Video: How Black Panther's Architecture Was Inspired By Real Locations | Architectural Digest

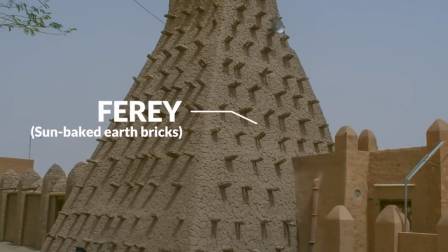[4:06]
The Great Mosque was constructed using these bricks called foray, which are earthen bricks that are compacted together and in cover with a plaster. So it's clear that they're referencing the mosque here because those were the most important structures built in those societies,
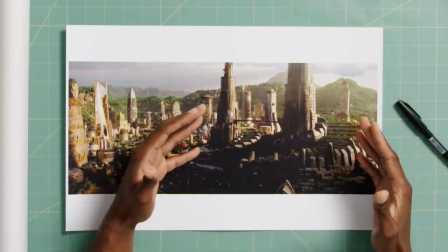[4:19]
and similarly, the citadel is the most important structure in the Kingdom of Wakanda. Next let's take a closer look at one of the smaller scale buildings seen in the film.
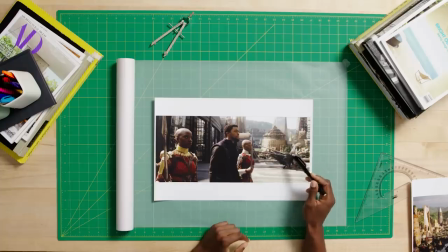[4:27]
Right away I notice this building here is a clear example where it's sort of less contemporary than the surrounding buildings,
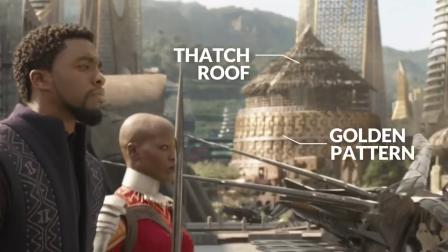[4:34]
it has a thatched roof, and it has sort of this more golden material and pattern that's alluding to some of the cultural examples throughout Africa.
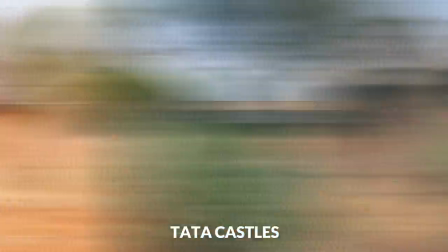[4:42]
This is very clearly a reference to some of the Tata castles that we see in Western Africa. They have very similar proportions to some of the castles that we see in Scotland from the 16th century,
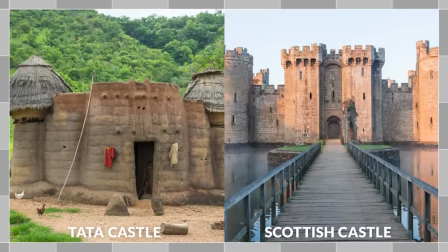[4:53]
where there are several sort of towers that are flanking this central volume and entryway.
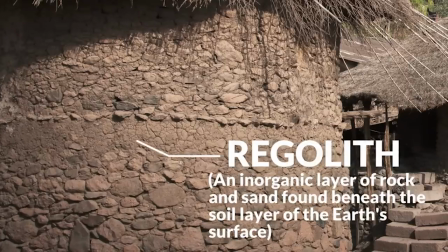[4:58]
The main structure is clearly made of regolith, similar to the mosque that we see earlier. However, those structures are a bit further north than where these are. And so as you move further south throughout Africa, you're starting to see the introduction of the thatched roof.
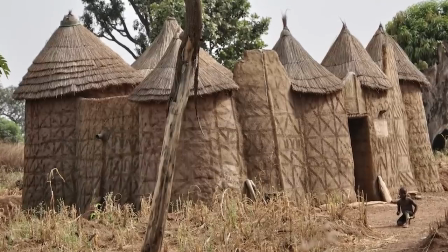[5:10]
The turrets that we see at the castle examples are also taken and separated into their own residences, and these are Tata standalone structures.
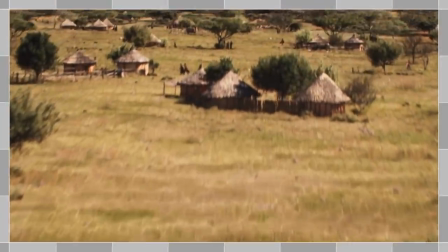[5:18]
Elsewhere in the film, we see these Tata standalone structures, which are less adorned than the example that we saw in this image.
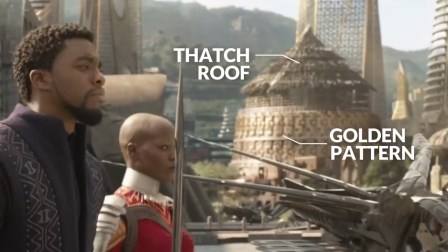[5:25]
This is still located in the city and is very much in contrast to the other example that we see, which is in a more rural context and much more low-tech.
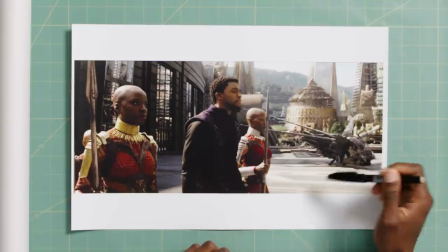[5:33]
What I like about this shot is that it clearly shows a very recognizable building form in the African vernacular. This sort of indicates the diversity of cultures that are represented in Wakanda and also the power that exists in the main capital.
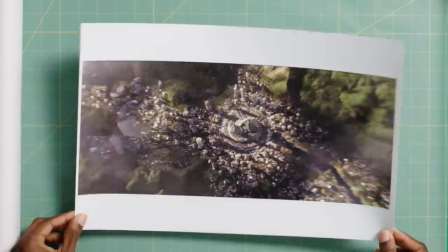[5:45]
You can see this idea of social cohesion and representation in the layout of the city.
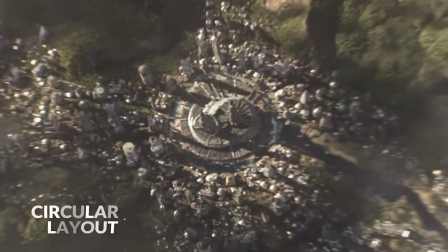[5:49]
Right away you can see that the city has a circular layout as opposed to a grid and it follows
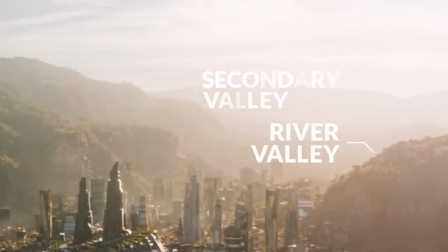[5:54]
this river valley and these other secondary valleys that stem out from the surrounding mountain range.
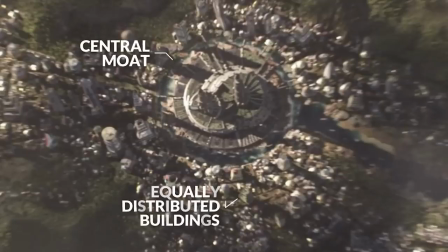[5:59]
In the middle you see this moat and there are several circular buildings that are evenly spaced surrounding the citadel and this reminds me quite a bit of the Zulu enclosures.
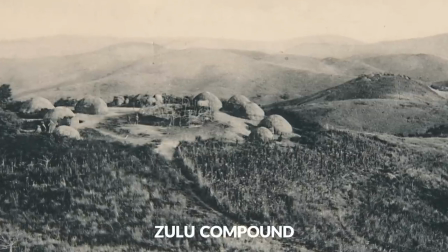[6:08]
At the scale of the community, these Zulu enclosures are really these single room residences that are surrounding a larger courtyard.
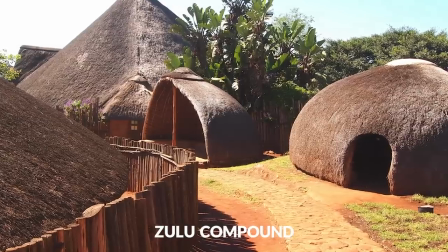[6:15]
And this is largely so that each member of the family gets their own private space with some expectation of participating within a larger community.
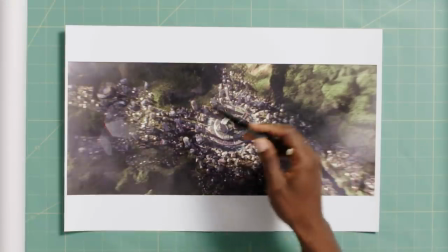[6:22]
Seeing this singular civic space at the center of the city definitely reminds me of the Zulu compounds and their enclosures.
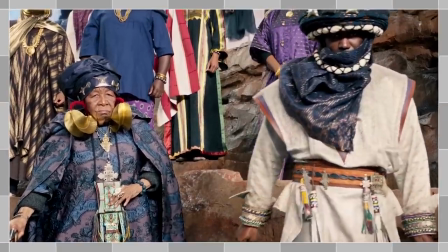[6:29]
You can see that similarly in Kanda that there are several tribes that make up the kingdom, but they're somewhat autonomous,
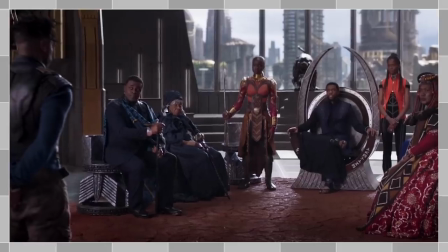[6:36]
but they are still expected to participate in these more communal decision-making.
Tell me how to best protect Wakanda.
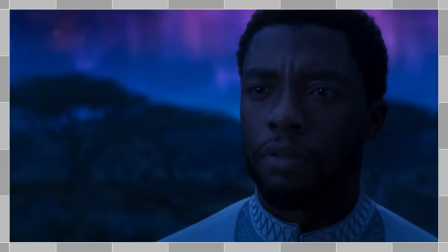[6:45] You'll need to surround yourself with people you trust.
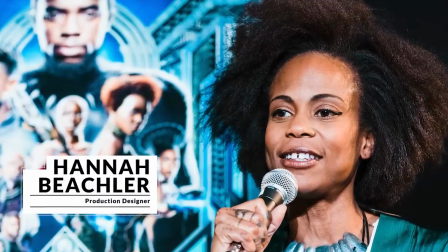[6:48]
The production designer Hannah Beachler traveled all around Africa to get an idea of how various communities were laid out.
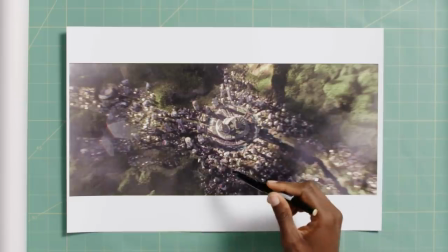[6:54]
And so this is how you get this example of this circular formation with this massive importance of the civic institutions in the center. Now let's look at a building outside of the city center. Right away, what stands out to me are these intricate patterns that are carved into the structure.
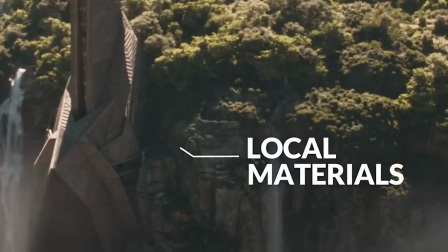[7:11]
It also seems to just merge from the mountain and is made of the mountain, with the base being a bit wider,
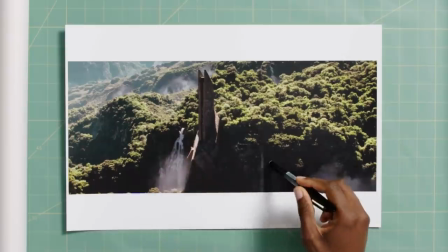[7:17]
more pyramidal, and also being surrounded by waterfalls, and this verticality seems to be emphasized here.
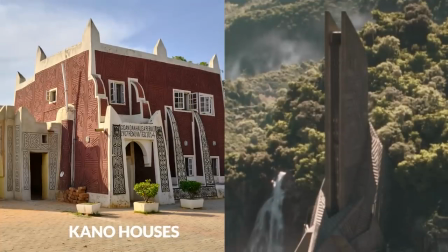[7:22]
These intricate patterns very much remind me of the Kano House, which could be found in Nigeria.
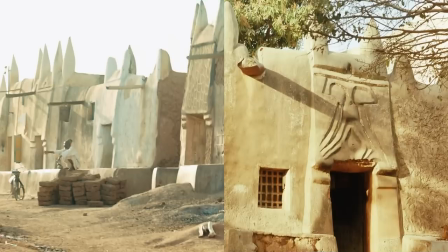[7:26]
What's fun about this is that the Kano House really allowed each individual family to express their unique identity,
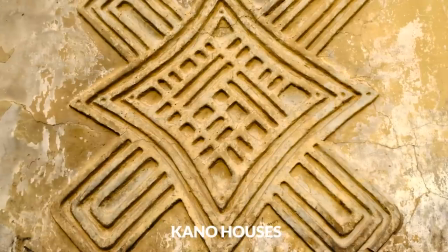[7:32]
and a sort of their own version of the coat of arms that you could find throughout other parts of the world.
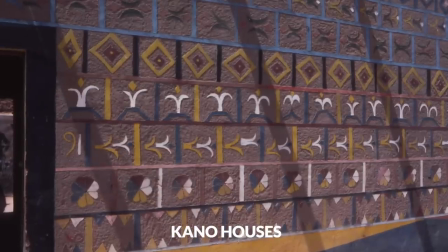[7:37]
So the Kano houses look very different than some of the other styles that we've seen and this is because these are usually built by upper middle-class families. Those with more means can also have the ability to individually express their their wealth using these patterns.
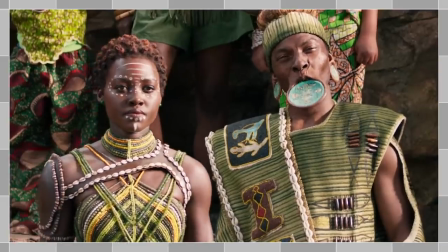[7:51]
So the patterns that we see here in the Kano houses are also evident in the costume designs from Roof Carter and really
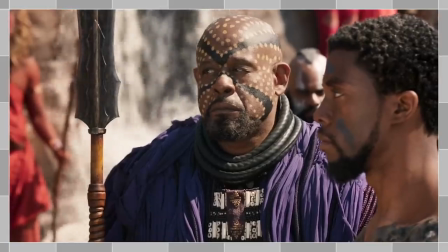[7:57]
similarly to the Kano houses each of the costumes are meant to represent a specific tribe and a very unique identity. So this is one of those styles that has been built historically throughout Nigeria but you're starting to see these
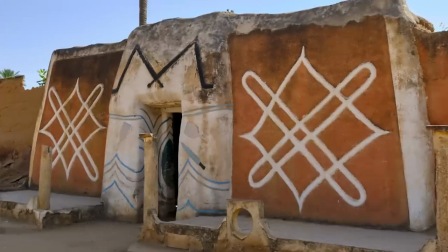[8:10]
appear again in the upper middle classes to harken back to the roots of the area.